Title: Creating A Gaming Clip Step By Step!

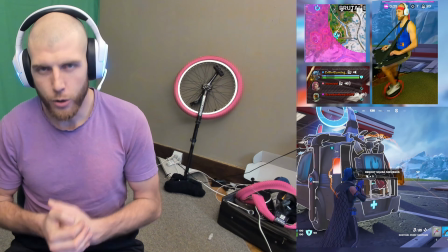0s
Yo, what's up guys? Today I'm going to give you an editing 101 video for gaming clips specifically. So I go through the actual strategy on what can make your video better.
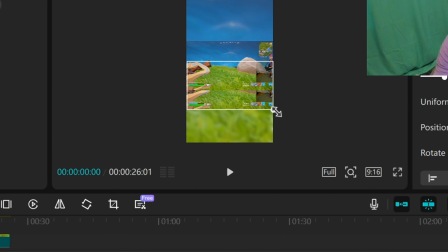8s
I show you how to frame everything and how to actually do the edits as if you are a beginner.
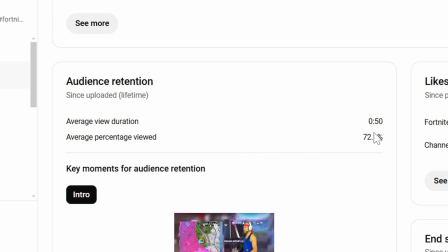14s
And then at last, I go through actual statistics for my own video clips, where I've messed up and how it can help you guys improve. And this channel really is it's for you guys to learn.
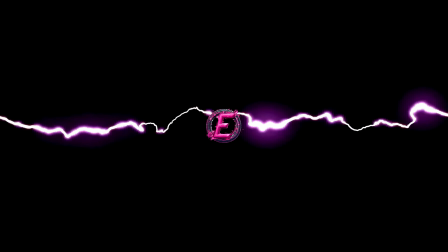26s
I don't do any fluff. I get straight to the point. So let's do it. I currently use CapCut, but you can use any editing software.
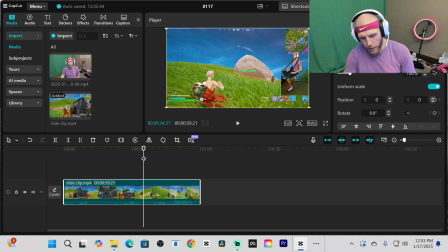34s
CapCut's free. You can use DaVinci, which is free. Before we do edit this clip, consider what kind of clip are you making? Is it new? Is it searchable? Again, does it have a good hook? Does it have a good payoff to where people are going to stay around long enough to watch it?
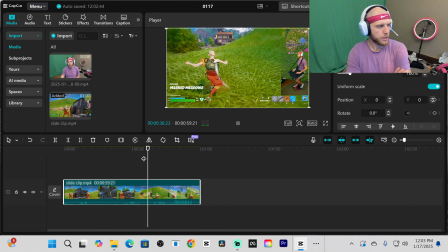49s
With that said, let's watch what's happening here. So I was in a game, and I'm like sliding around.
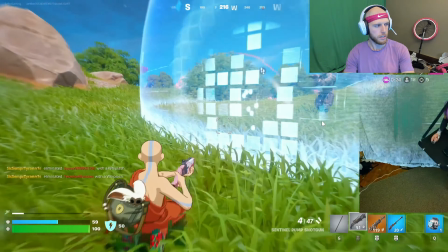54s
I'm like permanent slide. Can I not slide? What's going on here? This is not normal movement tech in Fortnite.
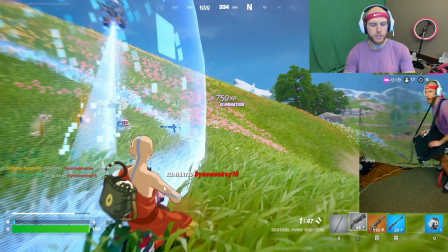60s
You shouldn't be able to slide around like this. Before I start the clip, let's say if I didn't put a hook on this video, right?
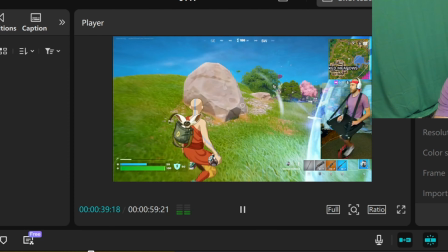66s
And I just started here. Maybe that would be a good opening scene where you're sliding around like that.
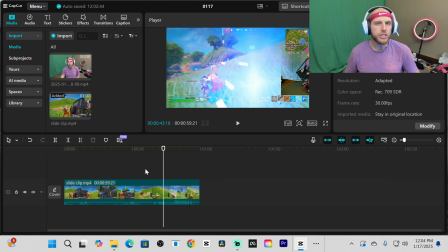74s
But I don't think it's going to be enough because people see people slide in Fortnite already, and they might just swipe off. There's no context. And so that's why hooks are so important. How long is my hook? Let me show you guys my hook real quick.
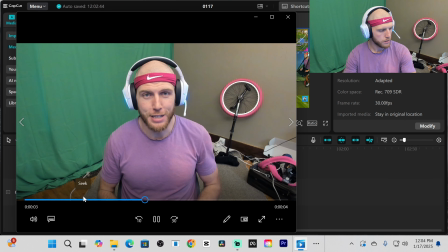84s Fortnite has a brand new movement glitch that's absolutely broken. Go ahead and take a look.
So first thing I say is Fortnite, and I'm giving context.
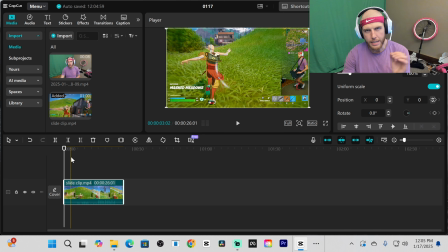93s
All right, so if I start the hook right here, right when it's done, the hook, they're going to get an immediate delivery, right? And that's so important when you are editing your videos is you give the hook, and then you immediately deliver on it. So you need hook for context, and then you got to deliver. Since this is a gaming video, I'm going to put this into 9x16.
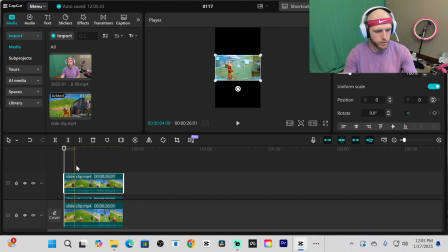113s
I'm going to create 3 layers. Now, I'm not going to necessarily tell you how to do this. In CapCut, I just hold Alt, and then I drag it up. I'm going to take the bottom one here, and then I'm going to pull it to full size.
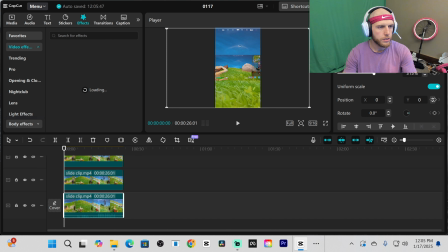126s
Now I go to Effects. I'm going to create a blur. I already have it favorited.
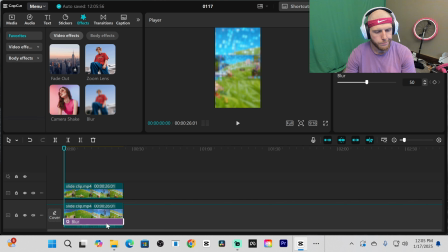135s
Having full screen, a lot of times fills a full screen is good.
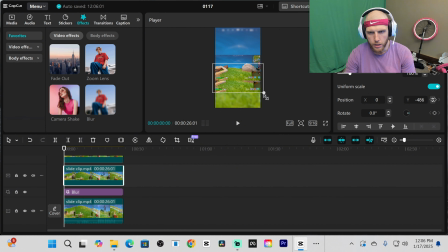138s
Now here, I'm gonna zoom it until it's just the gameplay. A lot of times when I see gameplay and it's like fully zoomed like this, it's too zoomed. You don't know what the heck is going
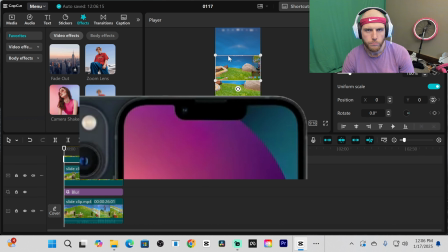151s
on. In iPhones, they have like a thing on the top of them. Most people have iPhones.
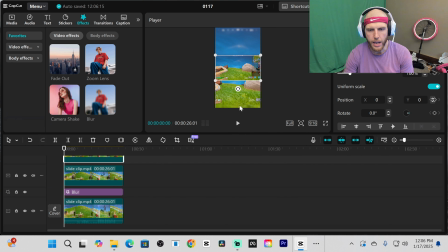156s
So I leave a little bit of space at the top and the bottom so that it doesn't cut off the clip for iPhones. All right, so I'm gonna crop my...
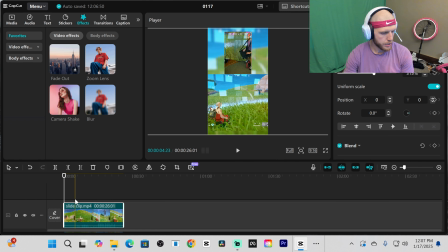169s
So now what we're going to do is we're going to get our hook, put that at the top.
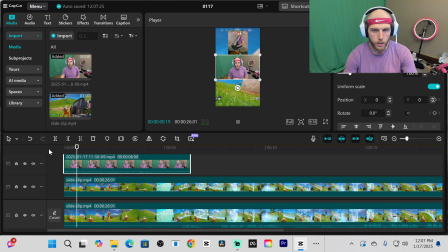174s
All right, here we go.
Fortnite has a brand new movement glitch that's absolutely broken.
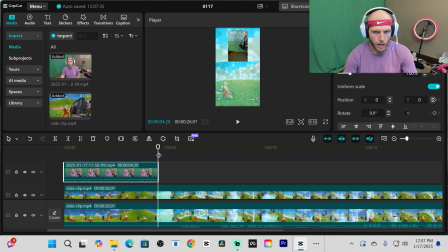179s Go ahead and take a look.
All right, so what I might do, I'm going to take the top part off, clip this out.
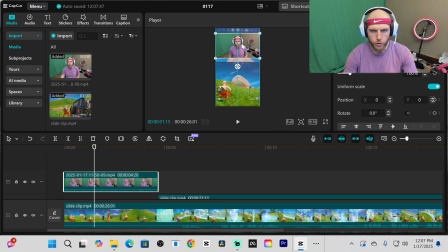187s
Then we're going to move this where that was. So just like sometimes I try to look at videos like a thumbnail. If you look at the thumbnail, you got the title, you got the picture. The hook, what I'm saying, or sometimes the text on the screen, is the title. What's actually happening here in the clip is the opening scene.
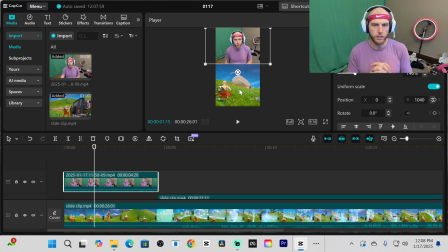206s
And just like a title and a thumbnail need to work together, the opening scene and your hook need to work together. It sets the scene for what's happening. What I might actually do is I don't think this opening scene right here is good enough. Right here, the movement, right? The movement glitch. This is happening.
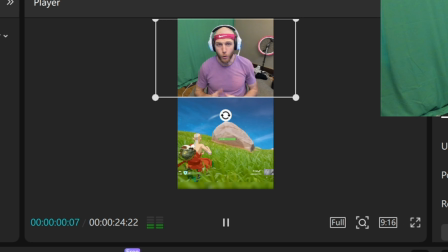226s
I'm going to move this right to where he starts to move.
Fortnite has a brand new movement glitch that's absolutely broken.
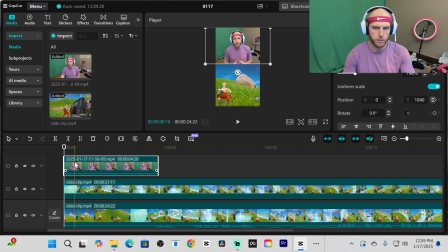232s
Yo, there we go. But what I might do is I might do a little bit of a scene change where I make this smaller.
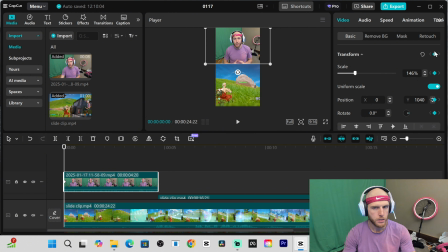238s
All right, so this transform button I just clicked. This is starting out zoomed in.